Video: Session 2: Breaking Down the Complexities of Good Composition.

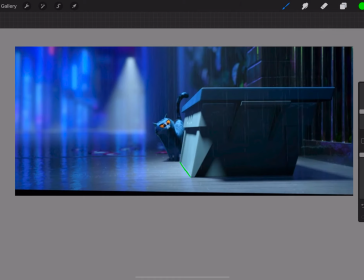236s
This is the scene in which we're introduced to the baby, the little orphan, and it's done through the perspective of it was done through the cat initially, because the cat's our narrator within the story,
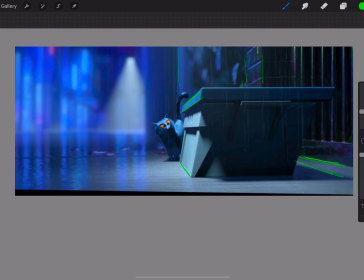251s
but also it's told in a way that kind of pulls on a lot of horror themes. And there's some really interesting stuff going on in this shot. So first off, I think it's fairly straightforward what where the horizon line is,
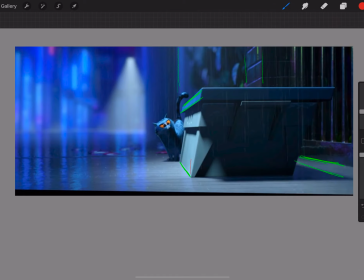265s
and where the vanishing point is within the shot, and you've got some kind of fairly obvious information in there that will guide your eye. So the lines of the gate, the lines of the box as well. So the horizontal lines of the box.
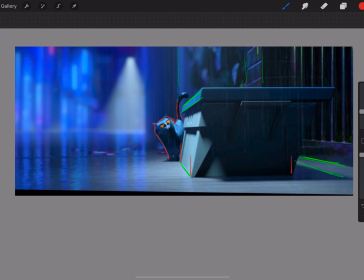283s
I think it's important to bear in mind that the perspective of the box looks slightly off, and that's because the box is not perfectly a perfect cube shape or a rectangular shape, it's slightly slanted. So I've just put those vertical red lines in there to highlight that's what's throwing your eye off with the perspective, is the actual shape of the box.
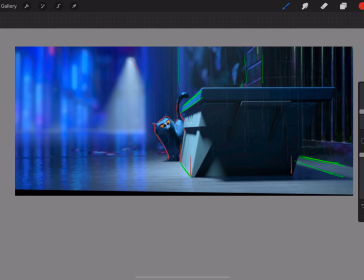302s
But what's really important is actually all of those perspective lines, they guide the eye back to the focal area, which is actually the narrator, so the cat. That's where we're getting guidance from within this shot about how we should feel about what's happening.
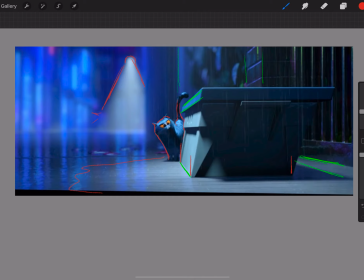316s
So it's not just about where to look, but it's also guiding the audience in how do you feel when you get there. And the other way that they've done that is this really clever use of light within this.
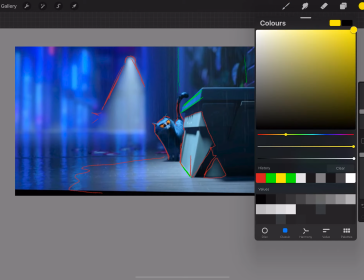328s
So though it feels like there's one light source, so the street lamp in the background,
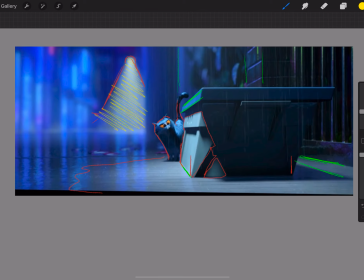335s
because it's that very clear conical shape, the light is actually really, really intelligently designed. So there's lots of reflected light going on. So you've got a singular source, which is a nice starting point, again,
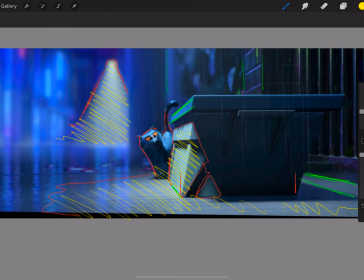346s
for the viewer's eye to begin and to then move down to the bottom right to where the narrator is, where the cat is. But also what the shot does is it then places a different light,
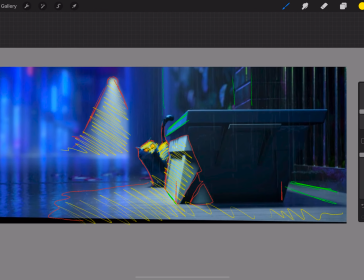358s
a completely separate light is shining down onto the box and highlighting the left side of it. So the background light, that light right in the far background,
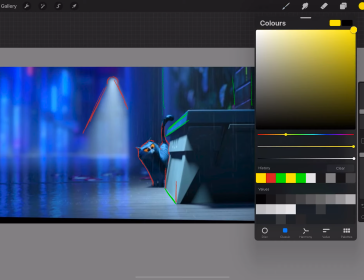367s
and then this foreground light actually have a really strong relationship with one another in that they both direct
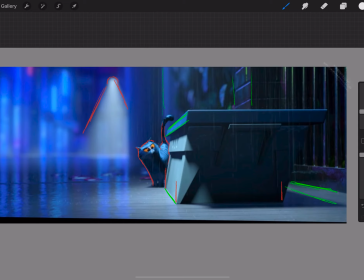372s
the eye towards the narrator and help us really think kind of carefully about how he is interacting with this box and with this kind of subject matter. And then when you think about that as the positive space, so where that light is hitting is the positive space,
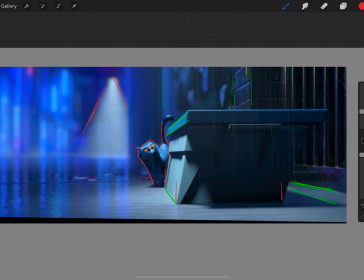389s
then you can look at where the negative space exists, and that's really cleverly done as well. So it's not just in one half of the shot, it's in pieces. So the back of the box is dropped into shadow, the garden gates are dropped into shadow. So these are the components that are not necessary because they don't actually add anything to the story.
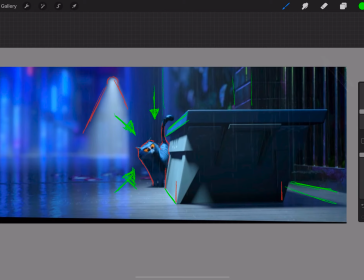406s
The story is being delivered by what's pinned between the two light sources, which is that narrator. So think about that when you're designing a shot. It's like, okay, if I want my audience to look at a specific character, as opposed to just thinking about where I put them,
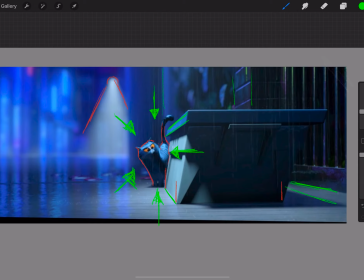420s
think about what other devices can I use within the shot? How can I use light to guide the audience to look a specific way and to see what I'm seeing?
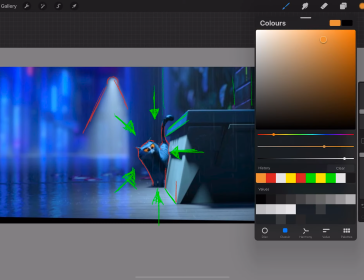429s
The other important element here that I'm just highlighting is that when we place the character's
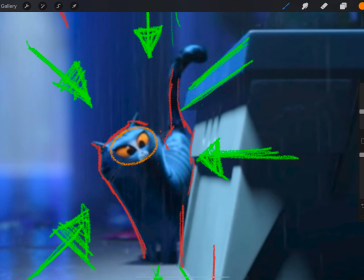436s
neckline or their head or their eye line or something in that region on the horizon line, we are saying that we sit at the same height as that character.
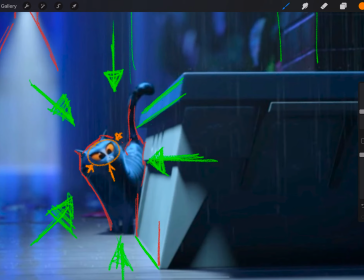446s
So we're not looking down on the cat. We're not observing him as if we're a human and he's a cat.
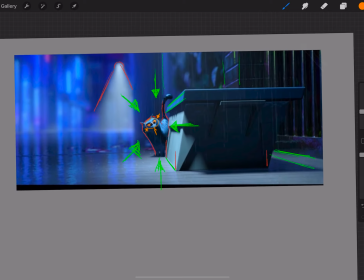451s
We've come down to his level and we're seeing the world as he sees the world.
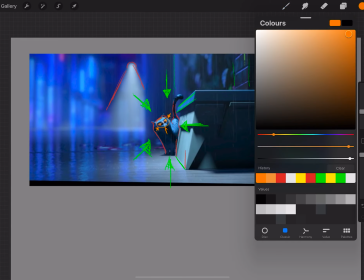455s
Which, what that does is it's telling the audience, feel a sense of empathy with this character.
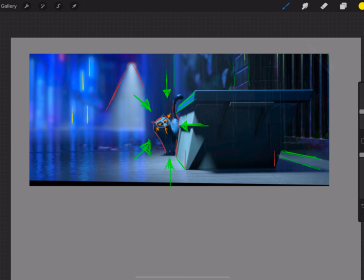460s
Feel what they feel. If they're scared, you be scared. If they're feeling adventurous and inquisitive, you be adventurous and inquisitive. So it's really good bit of design there, that horizon line almost perfectly lines up with the neck position of the narrator.
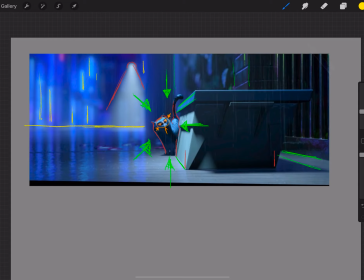475s
So it really does put us in his shoes, so we'll react the way he reacts. And then the last thing to add is there's some really interesting stuff going on here with verticals as well.
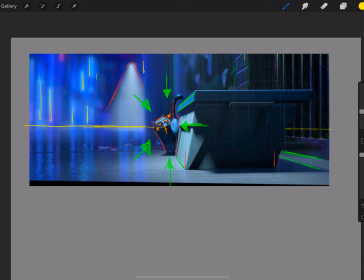483s
Vertical lines are being used really well to establish distance and establish space.
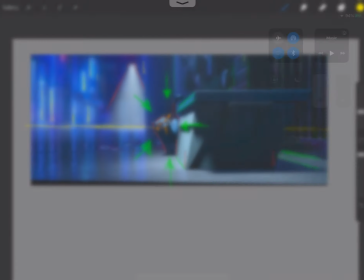488s
And one of the last things I noticed was how well reflection is used, but we'll look at that in a later session.
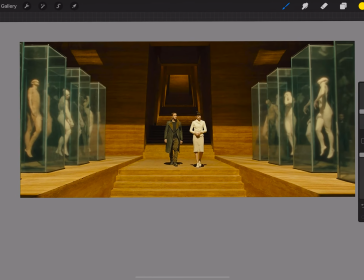495s
So that's from the Willoughbys.
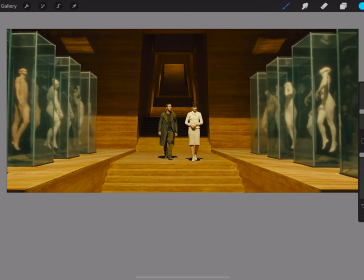502s
Okay, so this shot is from Denis Villeneuve's Blade Runner 2049. And it's a really interesting one because there's some stuff going on in here that's slightly unusual, but also stuff that's very, very familiar. So you should all be familiar with symmetrical composition.
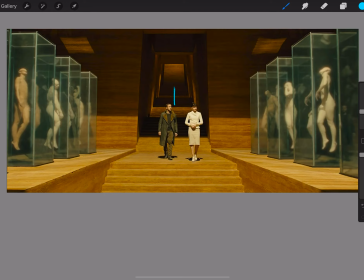520s
You know, Kubrick used it obsessively. Hitchcock used it. You know, it's a really common strategy to use to make your audience feel uncomfortable, is to add a sense of symmetry to the design. So you can see I'm just marking out a couple of lines here with kind of where my center line is
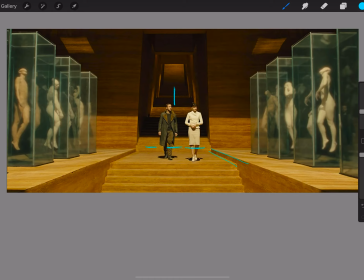538s
and making some observations on where I think that the horizon line is likely to be, and also kind of a better idea of kind of where we are in relation to the characters. So we're kind of hovering up here slightly. So they're about to go down a flight of stairs, but we're not.
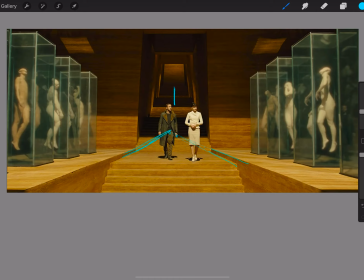557s
We're kind of slightly higher than that, so that our eye line is fairly close to theirs. It's slightly lower, actually. I think our eye line is about level with the character K's chest, roughly. And then we've got some really kind of clear perspective lines, so it's fairly obvious at this point
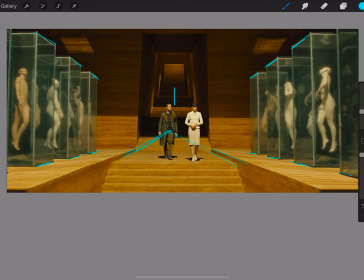578s
roughly where the vanishing point is in the shot. You know, so that's not where the intelligence of this is.
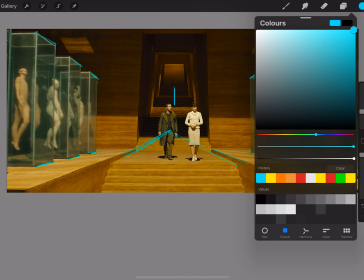584s
We can look at this and instantly go, well, that's symmetrical. Everything's pushing towards the center character. but there is slightly more complex than that actually.
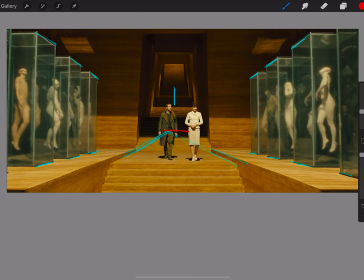594s
So first off, it's not the relationship between the character and the set are not as straightforward as it might seem. So they're not. He's not dead center. So the empathy here is maybe not so much with him. He actually sits slightly asymmetrically, which I'll kind of go into in a second.
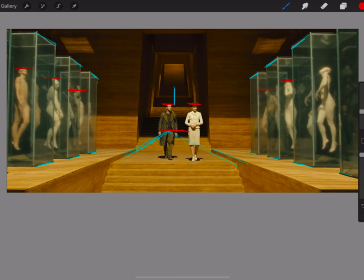613s
But there are some really other very, very interesting pieces of design going on here. So first off, it's worth kind of looking at the heights. So there's some really interesting stuff going on with vertical values. So what do we mean by vertical values?
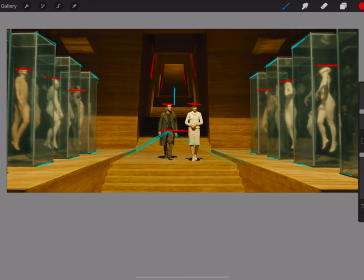628s
Well, the higher up in a composition we place something, it can sometimes mean that that's the level of importance that object has, especially when we're looking at lots of humanoid characters or lots of solid objects and how high they are above the horizon line.
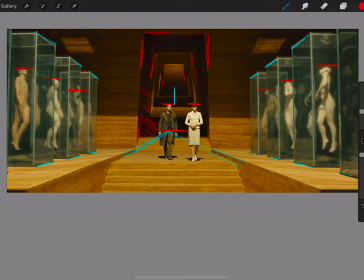647s
So that can definitely kind of signify something. So for example, I've marked in roughly where I kind of assume the horizon line to be, and you can see Kay's head is slightly higher, but then the clones, these artificial life forms, they actually sit higher up in the composition,
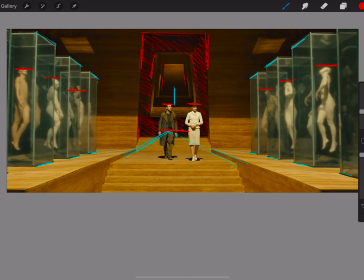666s
and I think that's really interesting. So it's almost saying to us like, yes, we've got important things kind of happening with this character moving through the shot, but actually what we want you to do, and what I want you to do as a director, is pay very specific attention to the stuff that's going on next to the shot.
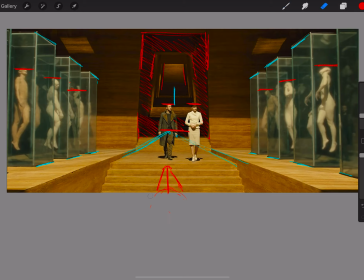683s
Don't just focus on this one thing, and then using things like the lower values, so the dark areas, the unlit areas of the shot, is also a great way to frame that importance. So we're saying, like, he is still important, our characters are still important, but we definitely want you to look around you,
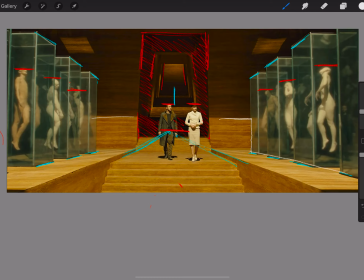703s
focus on the things that are the other objects here and the other characters, effectively, that are existing in this shot. So I think that's a really kind of intelligent piece of design that's going on there. We can also look at the relationship that exists with other components as well.
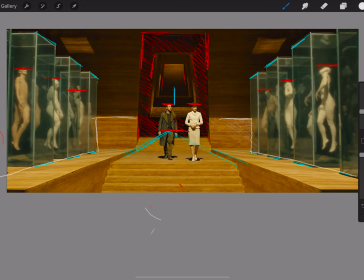721s
So, like for example, that it's not just about that one area of darkness. You've got the entire top of the shot is secluded as well.